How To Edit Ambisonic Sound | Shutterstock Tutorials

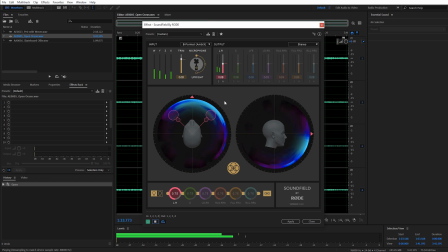226s
The effect we're listening to right here is kind of an open ocean kind of a beachfront and this makes a lot of sense if you think about it because you can see we're getting a lot of sound in front of us like we're standing in front of the ocean and then again the waves are kind of down here below us a little bit here and that kind of makes sense for the kind of placement of where that audio is coming
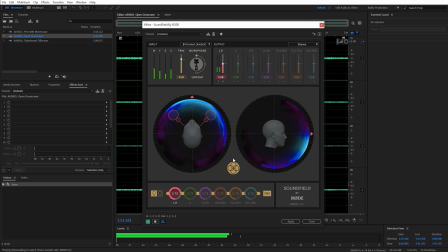244s
from so you can think of the waves just kind of crashing on the beach there and what these lines represent here with the faces is our virtual microphone so currently we have a stereo output that's what's outputting to us you can see kind of the angle here of each of the stereo mics kind of facing toward the ocean
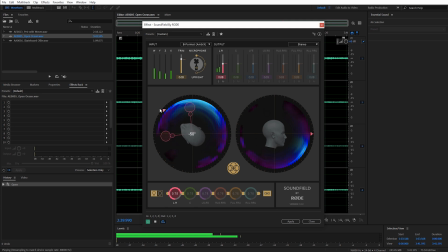259s
I can actually rotate this. And you should be able to hear the differences now on this a little bit, very subtle. But now it's like the microphones are actually facing away from the ocean. Now I'm gonna go ahead and turn this back facing forward.
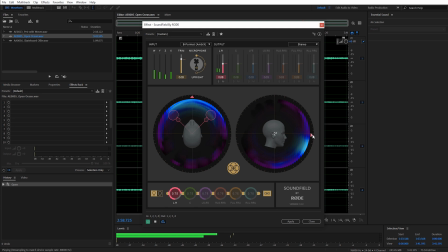274s
And you should be able to hear a lot more difference here when I actually angle this here down toward the ocean. Now we can hear a big difference there because we're actually facing the mics kind of more vertically away from the waves.
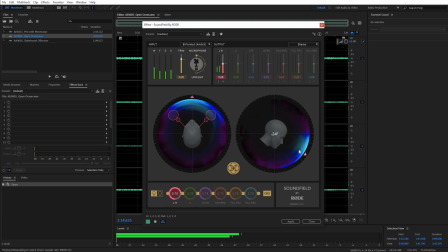and then another thing you're going to see that's really cool is with this stereo output because we have kind of the width the angle here of the two microphones we can narrow this in and kind of focus in more on the waves so i'm just going to click on one of these and narrow this in
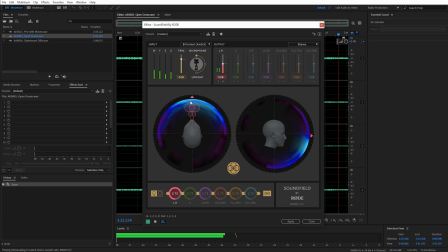it allows us to kind of isolate more of a specific sound that we want to hear then i could widen this out for more of an ambient sound
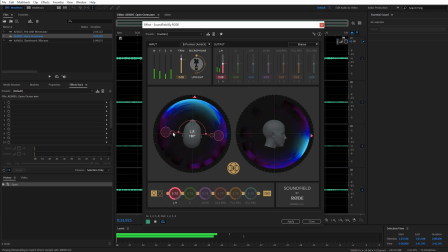326s
and when i widen these two mics all the way to the end it's almost more like a binaural microphone or we're hearing something that sounds very natural to our ears just like we would be if we were at this location. Hopefully you can hear the differences there, kind of how that sounds. Again, I can narrow this back in.
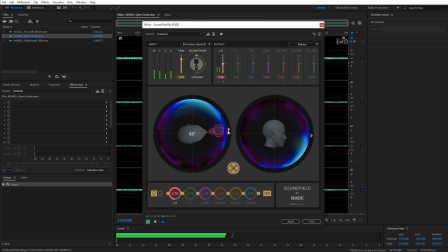Now let me give you guys an idea of how you might use an ambisonic sound effect like this in your own edits.
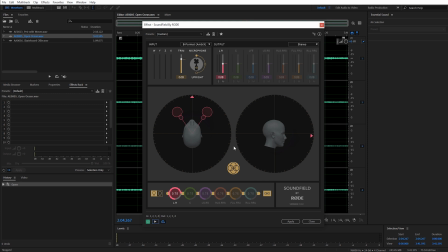365s
So when I was editing for the free ambisonic sound effects trailer for Shutterstock, there was two different shots.
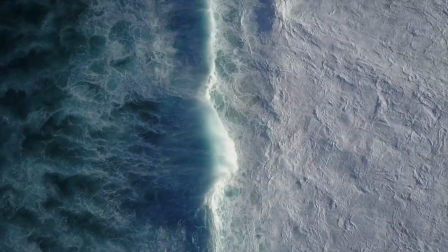371s
One was of the ocean, kind of a high up wide angle view. And then I had another shot of very close up of ocean waves,
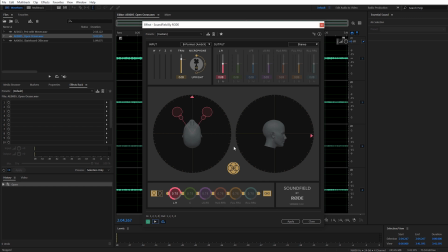377s
kind of from a boat and what i did with that was actually use the same sound effect for both of those i'll just kind of show you kind of how i did that so i'm gonna go ahead and play this again for that wide angle shot what i did was i just widened up the angle of these two microphones so we really kind of get a
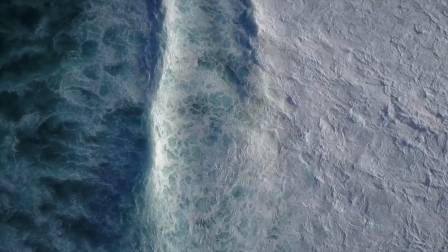391s
full ambient sound coming from that and i paired up that with that ocean shot i feel like that was a good match because you know we have
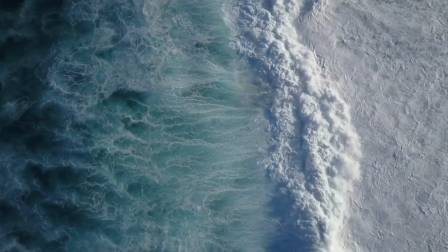398s
a very wide angle shot it makes sense that we need a big wide sound for that specific shot
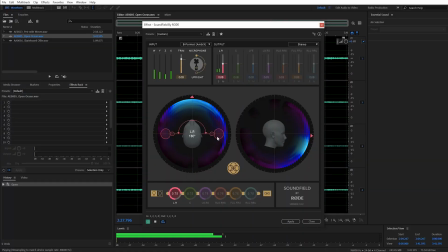405s
and then for the close-up of the waves kind of next to the boat I just narrowed this in really close so it's kind of like we're facing just right next to those waves and
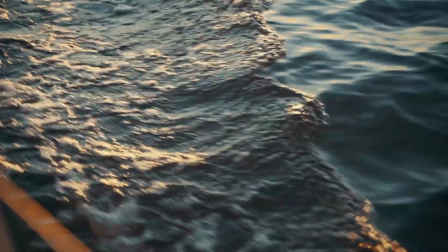415s
it's very isolated more specific sound effect you know you don't want that huge broad ambience
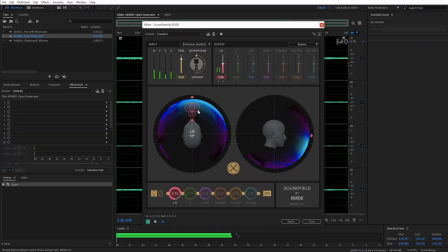422s
and that kind of replicates with those shots you have a wide angle shot so you want a wide sound for a full ambience and then a close-up shot I wanted a more narrow sound effect for that and that's how I was able to control this using the SoundField plugin with those ambisonic sound effects. So hopefully that example will start to give you guys an idea of the possibilities you can do with ambisonic sound effects.
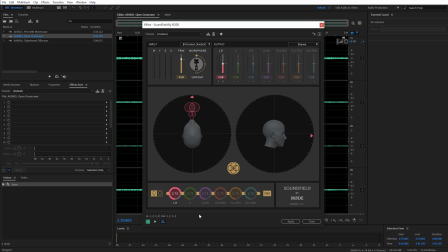442s
Now let me kind of go over some of the different modules here with the soundfield plugin. So again, let's go back here to the input and this is where you're gonna typically start and you'll notice that I changed this in the beginning to this ambiX format, that B format. And that's probably the most common ambisonic sound effect format. And let me show you guys kind of what that's doing. but go ahead and play this.
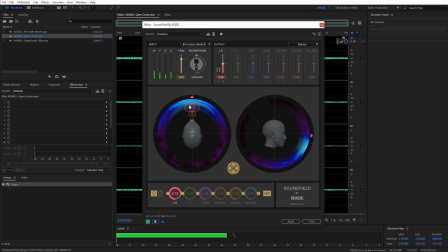461s
Again, we can see our ocean sound here. Let me widen this up just a little bit. You can see the audio waves, where we're getting the most activity here is in the front and kind of down lower from our person here. And again, that makes sense for our audio waves.